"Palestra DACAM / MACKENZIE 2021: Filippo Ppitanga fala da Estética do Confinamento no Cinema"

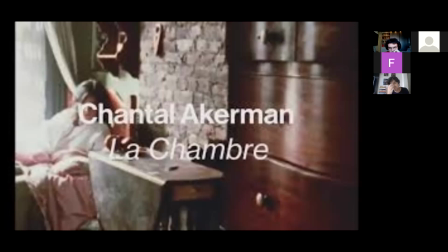[39:57]
Essa quebra, e que é muito mais drástica até em Sauter sa vie, que aqui deixa para a imaginação, em Sauter sa vie não, ela vai fazer a personagem ter um fim trágico, ela está confinada dentro da própria cozinha, ela vai, não é bem surtar,
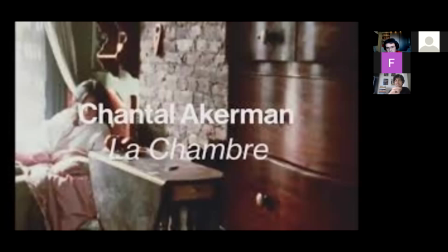[40:14]
mas ela vai surtar a cozinha vai ser ressignificada, vai ser destruída, implodida, quebrada, mudada de lugar, porque esse lugar não pode confiná-la, esse lugar não é o suficiente para restringi-la ou para defini-la.
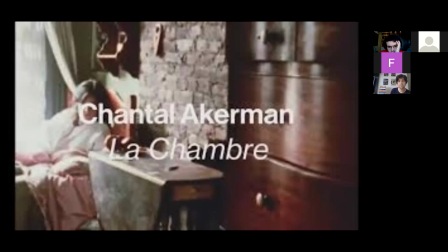[40:29]
Então, ou a cozinha se vai ou ela se vai, porque ali, com essas condições, ela não vai permanecer.
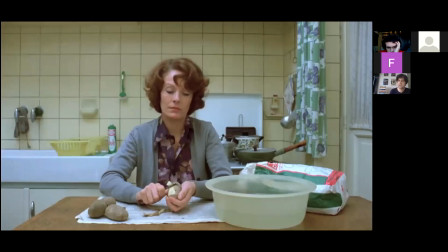[40:37]
E, claro, depois, no maior clássico da Chantal, que quem não viu, veja, o filme tem praticamente 4 horas de duração, né? Mas veja o filme. Esse lugar do naturalismo que eu falei que faltava ao Polanski, por opção, né?
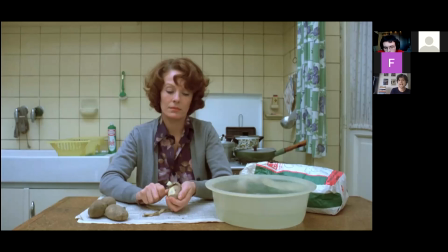[40:54]
O Polanski falta o naturalismo por consciência, por vontade própria. A Chantal vai dar esse lugar de protagonismo de maneira naturalista. Esse lugar da batata, né, do descascar a batata em tempo real, da água ferver em tempo real, da batata cozinhar em tempo real, é uma estética que vai ser legada depois.
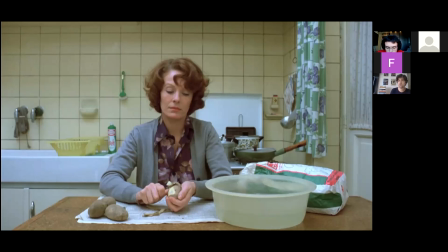[41:13]
Posso citar de exemplo o Cavalo de Turim, para quem conhece, do Bellatar, co-dirigido pela esposa dele, a Agnes Hranitsky, que é, hoje em dia, coassina os filmes dele, né, desde as harmonias de Wreckmeister,
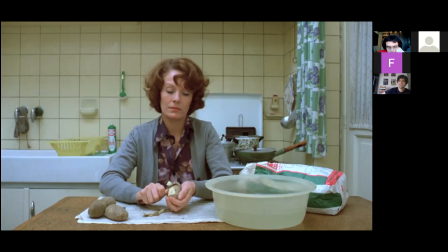[41:33]
ela coassina os filmes com ele. Então, o Bellatar e a Agnes vão reproduzir praticamente essa cena da batata no Cavalo de Turim, demonstrando uma estética do cansaço, uma estética da exaustão, que quer que os nossos olhos se fatiguem,
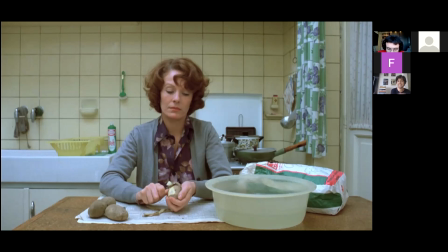[41:51]
quer que os nossos olhos se debrucem de maneira a não conseguir lidar com a continuidade dessa rotina, desse movimento contínuo. Ela quer isso, porque vai haver uma quebra. E se em Sauté sa Vie a quebra era a própria personagem feminina, né, no curta-metragem anterior, em Jane Dilma a gente vai ver essa quebra ser de outra forma.
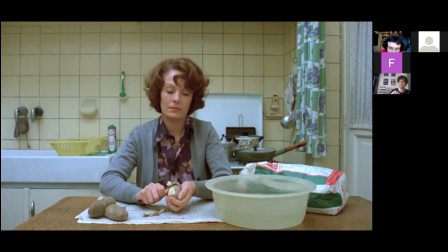[42:11]
Não vai mais ser interiorizada. Vai ser externalizada.
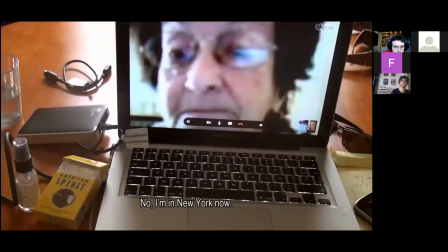[42:17]
Não vou falar para não dar spoiler. E o último filme dela em vida, mas eu também vou falar um pouquinho sobre o News from Home, Notícias de Casa, que é não é um filme caseiro.
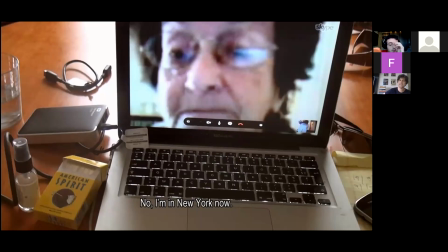[42:29]
O Não É Um Filme Caseiro, que é o último filme que a Chantal fez ainda em vida com a mãe dela, não é a primeira vez que a mãe dela participa dos filmes dela. A mãe dela é essa senhora que está aqui dentro do vídeo, né, do Skype. É curioso a gente pensar nisso, porque a Chantal, entre aspas, adiantou a estética da quarentena, né?
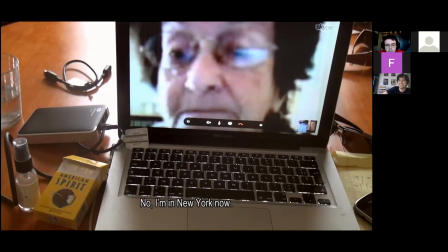[42:48]
Uma visionária, sem precisar externalizar de maneira material o delírio, como o Polanski fez, com aquelas mãos saindo da parede, por exemplo, com o bebê do Demo. E lembremos, eu sempre sou justo, né? Lembremos que o Polanski não foi o primeiro gênio que concebeu as mãos que saem das paredes, né?
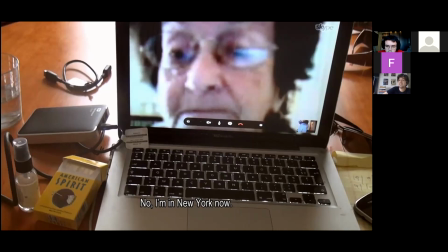[43:08]
Isso já existia no A Bela e a Fera francês, lá atrás, ok? Vamos pensar que até a Disney mal tinha imaginado num castiçal que ganha vida, imagina, né?
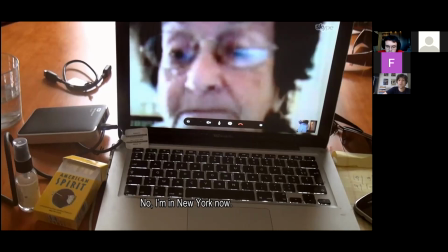[43:22]
A Disney nem sonhava em pensar nisso quando isso já havia sido feito muito antes. A Bela e a Fera original francês já havia, por exemplo, os castiçais, as velas que saíam da parede com mãos de pessoas de verdade,
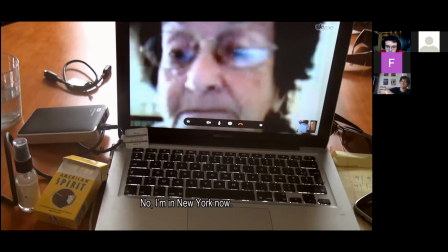[43:37]
que estavam pintadas como se concreto fosse, para poder ter esse efeito de vida imaginada, né? Essa imaginação, que foi do Cocteau, poeta, artista visual, cineasta.